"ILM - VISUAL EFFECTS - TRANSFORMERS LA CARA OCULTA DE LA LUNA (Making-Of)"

most challenging thing that we faced on this film is trying to outdo what we've done on previous films, come up with new ideas and something fresh and make it not feel like kind of a rehash of what you've seen before. Michael Bay told us that he was doing sit-ups at the hotel in a high-rise
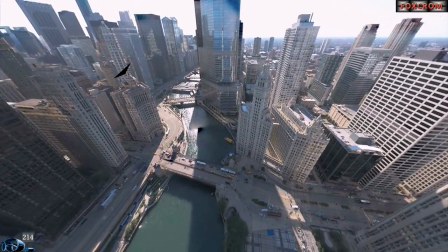430s
and looking out and looking at the environment outside the window.
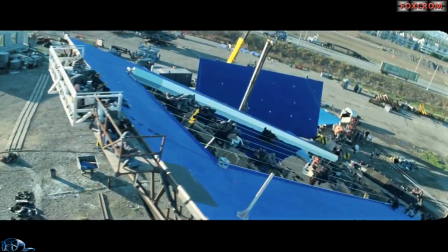435s
And he said, wow, if we had a tilted building, that'd be a cool sequence. We could slide down and see all these high-rises around us.
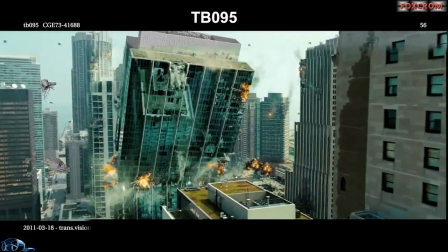442s This is not a good idea. What?
But the biggest problem on today's films, especially a film like this, working with Michael, is the camera's always moving.
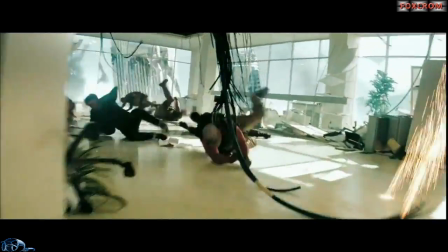452s
Your perspective angle's always shifting, so you have to have artists here that create dust and
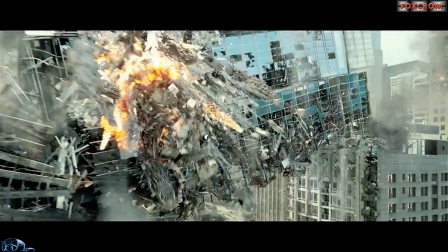459s
debris and steel and glass and aluminum and paper and all the different things that are falling and the fire and the smoke and everything, created from the perfect camera view as it's moving.
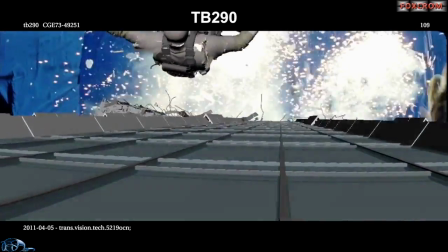472s
That takes a lot of experimentation, and there are a lot of failures because you put something in, looks too small, looks too fast, it didn't arc the right way. In the world of visual effects, things have changed radically.
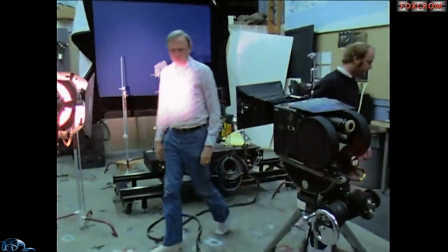486s
When I started as a camera assistant, I had a really heavy camera on a tripod with straps and chains,
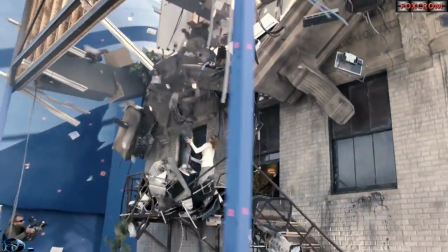494s
and you locked it down and you couldn't pan it and you couldn't tilt it. Cut to today, we can do anything we want because we have these
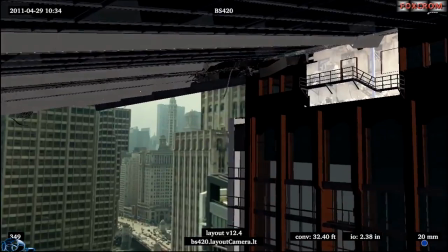503s
incredible artists with these great tools now that can track to any of it. Now, Michael, do whatever you want, just get a great shot.
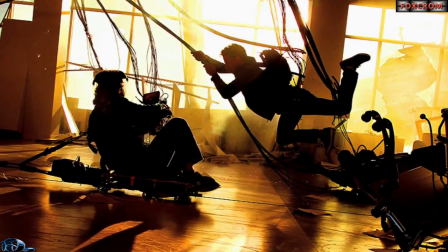510s
Get the lighting you want and put in the sun flares and put all that stuff in that looks real, because that's what audiences are used to seeing.
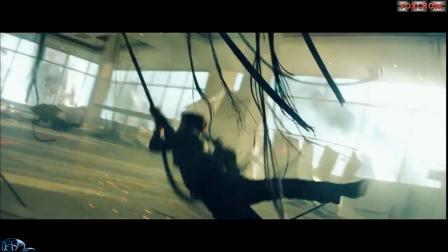518s
And that was always a problem with visual effects, and that's what's fun about these movies, is that I think we've carried everything
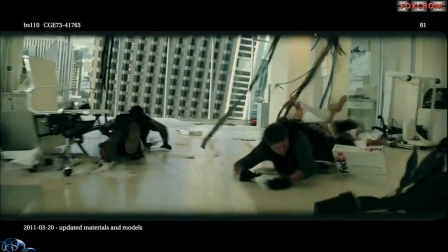525s
forward in making them look exactly like what you do with a real camera,
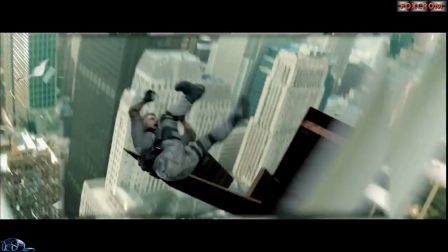530s
with real lights, real objects.
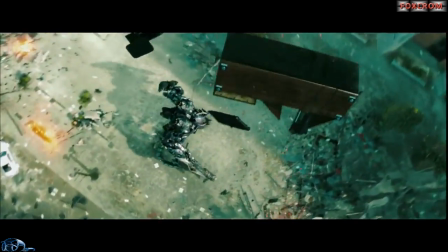We're at a point now where one thing that we try to do is polish our act. We like to increase the magic.
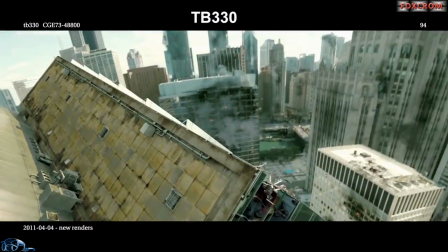547s
One of my favorite simulations, there's this one shot, the building's tilting and we're doing the helicopter move. It still wasn't complete until we had one little air conditioner that was falling down on the very top, and that's what everybody looks at. I know there are all these people that are about to die and they're sliding down the bed, but that air conditioner is really cool, the way it bounces down there.
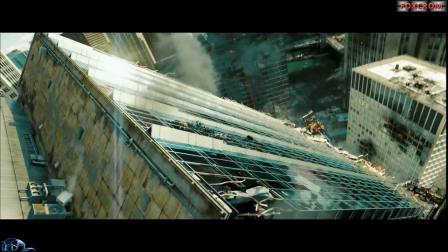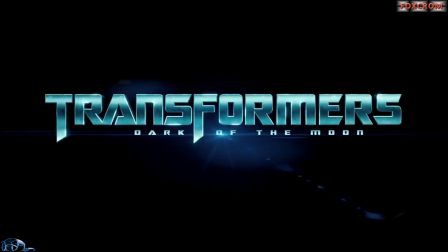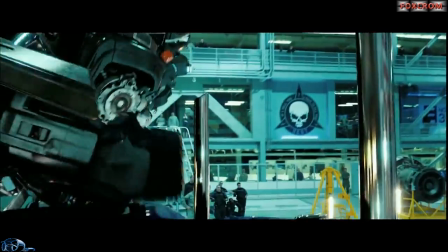580s Make something of yourself. He's pissed.
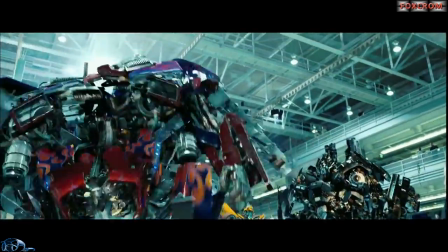You lied to us.
There's a few factors that go into how we execute a transformation in the film.
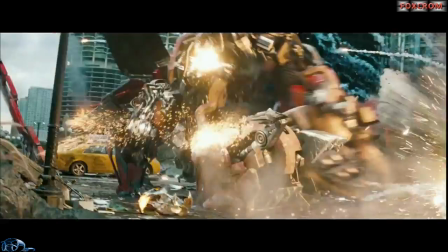596s
It's the character that's doing it, the kind of emotional feel of the scene, the attitude of the character at that particular moment.
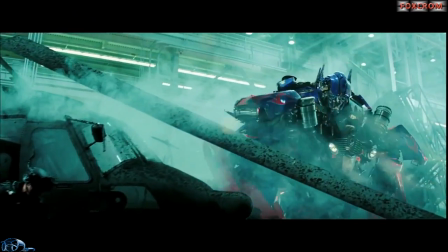604s
So, like Optimus, when he transforms after Sentinel has kind of done his damage at Nest,
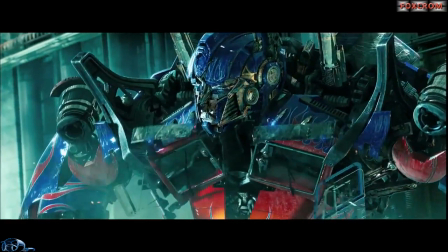608s
there's a more of a slow, kind of somber way that he transforms.
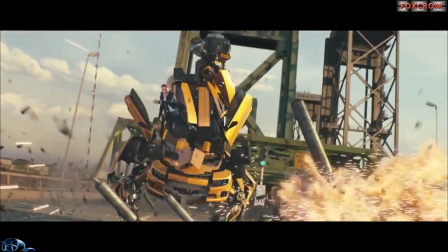613s
Whereas when Bumblebee ejects Sam on the freeway, it's a very explosive
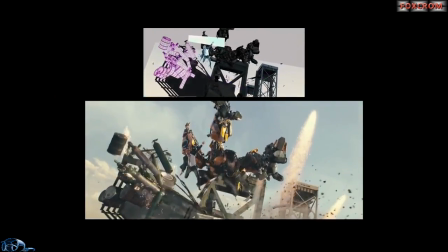618s
transformation because you're in the midst of battle and it's kind of desperate. You have to stay kind of in line with how the audience is feeling at that particular moment, what would make sense to them and what makes sense for the characters, how they would behave.
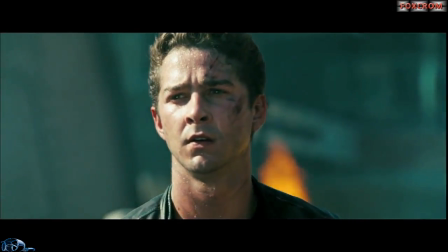632s
And it's an extension of their acting.
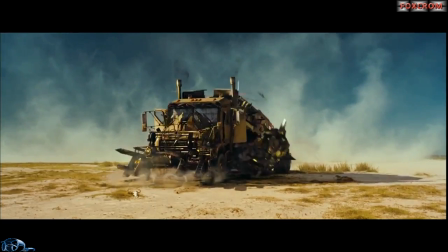639s
You'll notice that the Autobots transform in a different way than the Decepticons, and that's intentional.
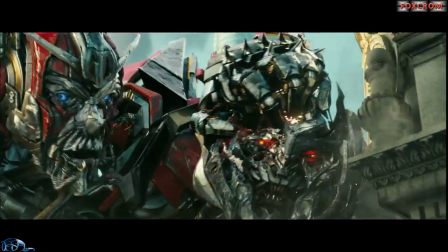647s
In the same way that there are design cues in both the Autobots versus the Decepticons. The Decepticons kind of jagged and dangerous if you get close to them and touch them.